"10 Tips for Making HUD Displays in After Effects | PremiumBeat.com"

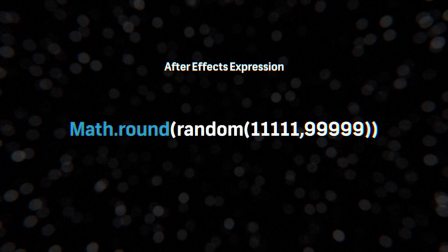993s
And the expression we're gonna use is math.round and then open parentheses, random,
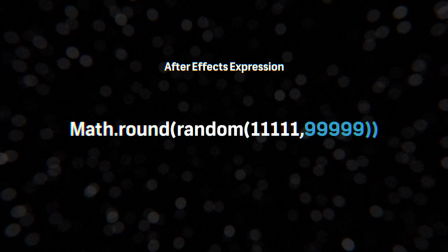998s
open parentheses, and then 11,111,9999, and then two more close parentheses.
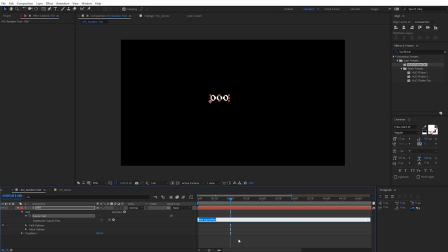1007s
And I'll explain this a little bit more as to what's going on, but again, this is just a really quick way for us to get some random text. So I'm just gonna paste that in here. And I will have this expression available on the blog post if you just wanna copy and paste it as well. One other thing to note is you do wanna make sure you put this in exactly the way it reads, so you will need a capital M at the very beginning on math.
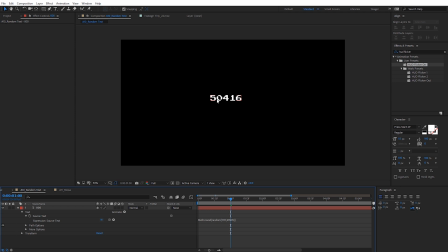1027s
And let me just go ahead and click outside of that box now, and you're gonna see we get a five-digit number, just a random five-digit number up here. And if I scroll through here, it's gonna continue changing. And so basically what's going on here is we're telling the source text to use any number between 11,111 and 99,999.
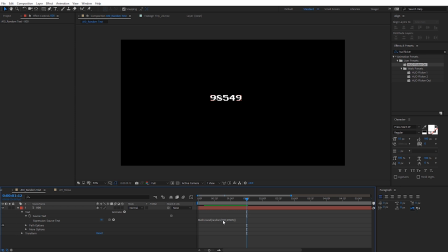1046s
And the reason we're starting out at this 11,000 number is because we're gonna have five digits in the beginning, and then five digits again, obviously at the end. And if you do wanna stretch this number out, it's pretty simple to do as well. We can make it even bigger. So I might add three more ones on this side. And then I just need to add three more nines on this side as well.
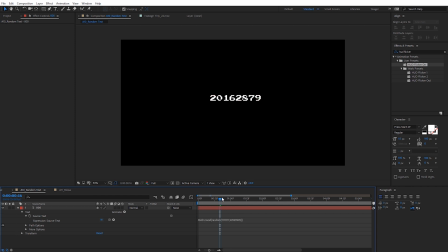1065s
And then after I do that, we'll see the number lengthens up here so we get a longer random string of numbers. Now I'm no expression master and there are plenty of third-party plugins out there that can help you create a lot of random generated effects as well.
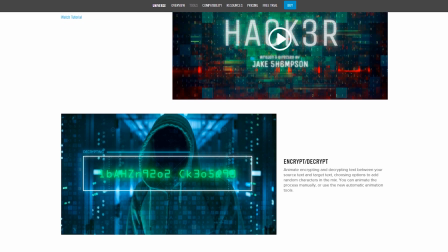1078s
So I highly recommend shaking some of those out If you guys are still with me, I actually have one more bonus tip to share with you guys.
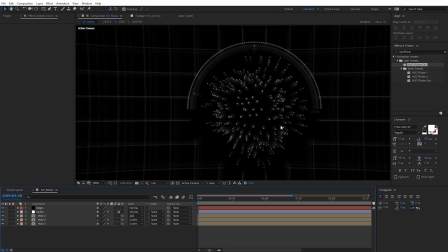1086s
This was just something I discovered in the post-production of this tutorial, and it's just too easy not to share it.
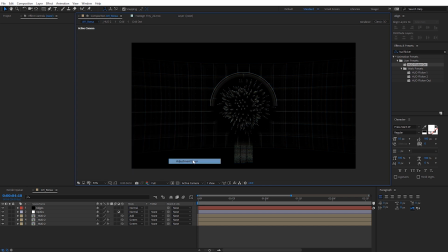1091s
What I'm going to apply to this is actually just some grain, so I'm going to right click and do a new adjustment layer here above everything, and we're going to come over here to Effect,
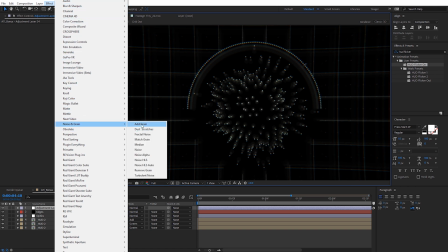1100s
and under Noise, we want to select this Add Grain Effect. When we do, we're going to get this little preview box.
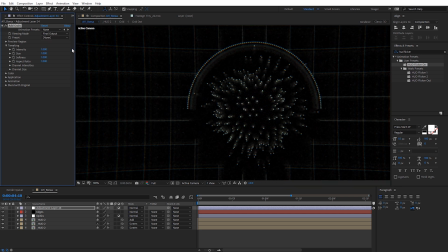1107s
Go ahead and come over here to the Viewing Mode and change this to be Final Output. Now this effect, very similar to camera lens blur, does render quite slow, so just be mindful of that. But I really like the kind of gritty, realistic appearance that this gives the HUD. So if I just zoom in here quite a bit, we're gonna see if I toggle this on and off.
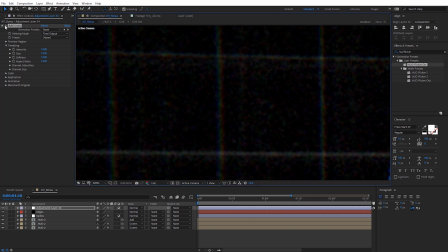1124s
Again, this may be difficult to see with the compression, so I'm gonna zoom in quite a bit. But you can see kind of how this breaks up everything. It just gives us more of a static type look.
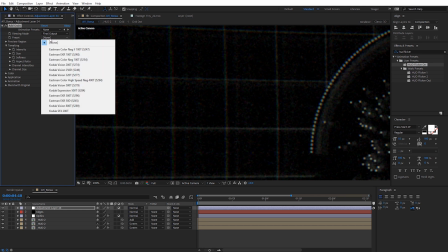1133s
And if you want to go ahead and preview different versions of this kind of film grain, come through to the presets, You can select through various ones as well just to kind of mix things up,
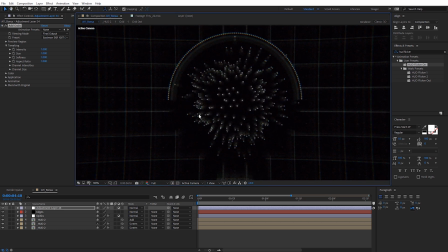1142s
but just because how easy this is to do I definitely wanted to share it. All right guys, hopefully you enjoyed this tutorial Give us a thumbs up if you did it really helps us out a lot and let us know what tutorials you want to see I'll catch you guys on the next one